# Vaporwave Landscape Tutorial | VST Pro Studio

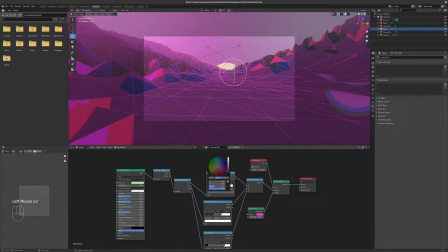16:32 And maybe make this guy a little darker. Yeah, more blue right there. That looks good. And then come over to the color shading here and give it some more contrast right there.
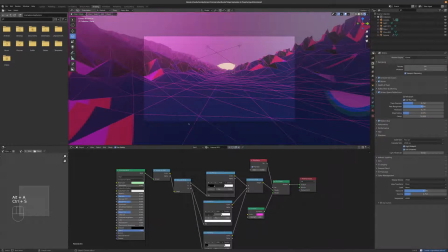16:46 Okay, it's getting close. Save. And then one thing I tend to do is I overdo this.
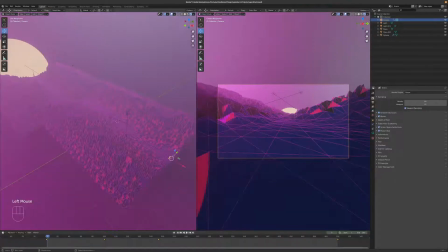16:52 I can't help it. I really can't help myself. Let's switch this view right here to
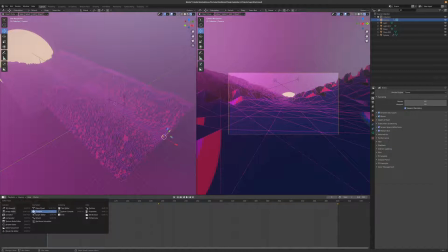17:01 the graph editor. I also have a dog. That's another reason why. And the dog barks at everything. So this is the curve right here for the camera moving through here, and it's speeding up and slowing down. I want that to be a linear movement for this animation. So I'll just say interpolation mode linear.
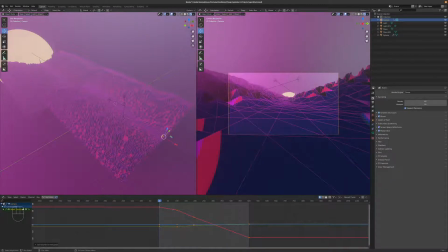17:17 So now we have a straight line. Though right there might not be the way to go. We want this to be a curve. So this one, I think we want it just to start right there, linear. And then this one can be a curve. You know what? I'm just going to keep it this way for now.
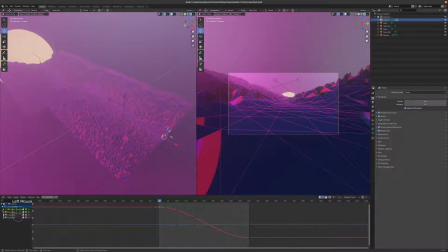17:32 I didn't have all those other keyframes in the previous animation. But what I do want is I also want to set a keyframe for the rotation so I can add some rotational noise. So on the first frame, or it doesn't really matter what frame you choose, she is a brave dog who keeps us all safe.
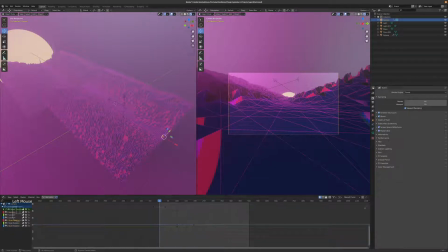17:50 Just add a keyframe anywhere for rotation, and once I do that, I can hit in this window and come over to modifiers, and we'll add some noise to the X rotation here.
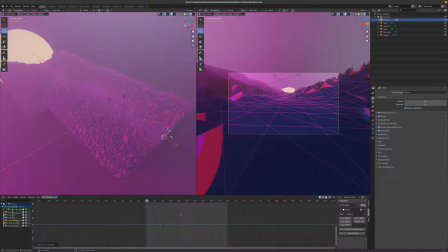18:04 So add modifier, noise, and the default noise is pretty noisy, and I'm going to hit the period key to focus in on that noise.
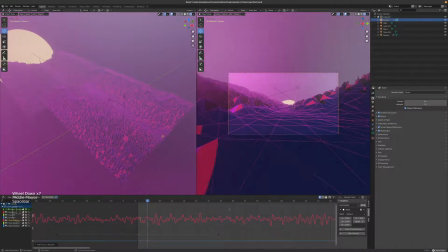18:12 You can see it right there. And so if I hit spacebar to play, you can say, well, that doesn't work. So what we can do is first turn down the strength a lot to 0.02, and see, that's the new noise. And if you just have the camera shaking up and down, it gives this kind of cool, you're on a car sort of look about it.
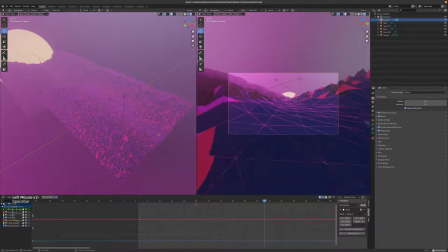18:31 And so here we go. In the other video I made, I didn't have that kind of noise going, but I kind of like that look. It's a little bit too subtle. And you can spread out that noise. So we can make it tight or spread it out, depending on the look that you're going for.
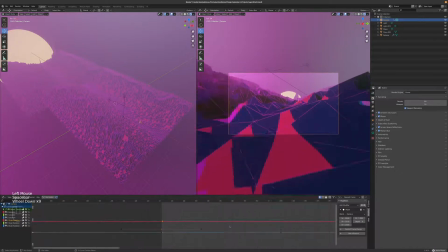18:47 It's too close, spread it out more. So you can get an idea of what that noise looks like now.
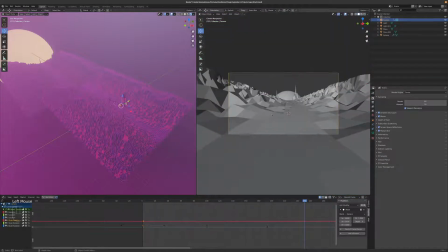18:54 And if it's not able to play in real time, you can switch over to this view and get a more accurate view of the animation.
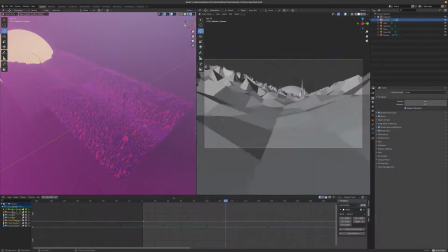19:01 You can see what that noise is looking like. It's all right. So if you don't want it to just be noisy on one axis, you can copy that noise with the little copy icon right here,
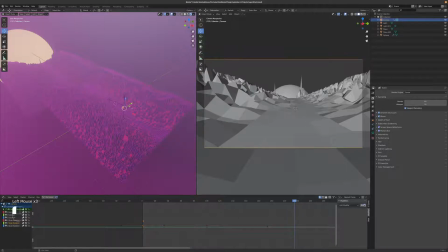19:15 and then select another rotation axis, paste it, but what I do is I change the phase or the offset, so that way it's a different noise pattern. And so now we have the noise on the X and Y.
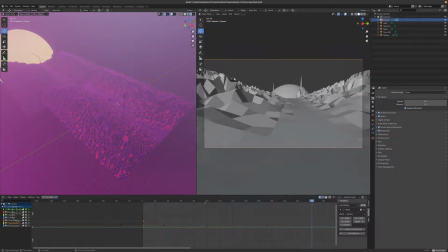19:31 And that is, it gives the look that we're kind of flying. It gives it more of a organic look. And then let's go ahead and paste it to the RZ rotation and change the phase on that as well, just a random number here.
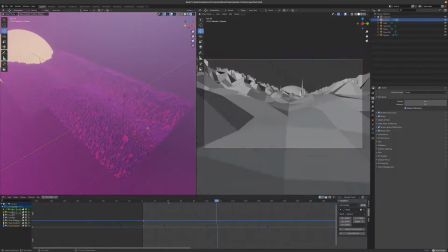19:45 There we go. So now we have the shaky camera flying through the scene. If it's too much, you can crank that number down, 0.01. There we go.
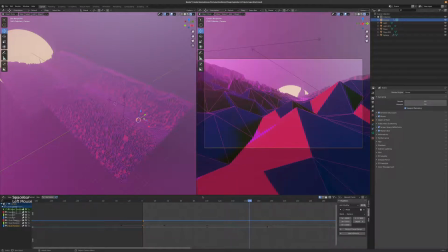19:58 Okay, so we have all that going for us. I like these shadows that it creates. That's kind of nice. Rendering on this,
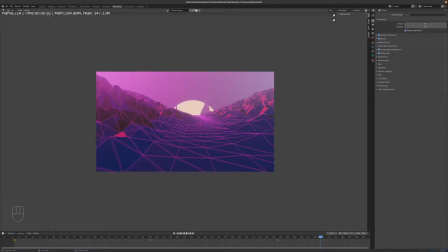20:10 if I hit F12, should take just 0.8 seconds, and I'm on a laptop with a 2070 NVIDIA card.
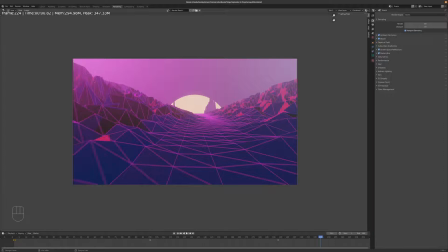20:18 You can see it put in the motion blur and everything, but I think it could use some compositing to make it a little bit better.
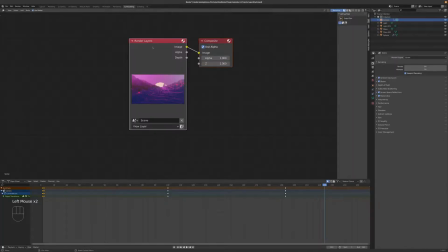20:25 So let's go over to compositing, and let's click on use nodes, and let's go ahead and add save.
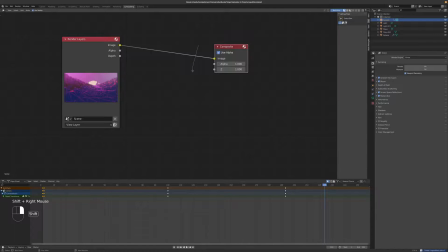20:34 Let's go ahead, and I'm using node wrangler, so I can just shift right click and drag, and let's go ahead and add a viewer.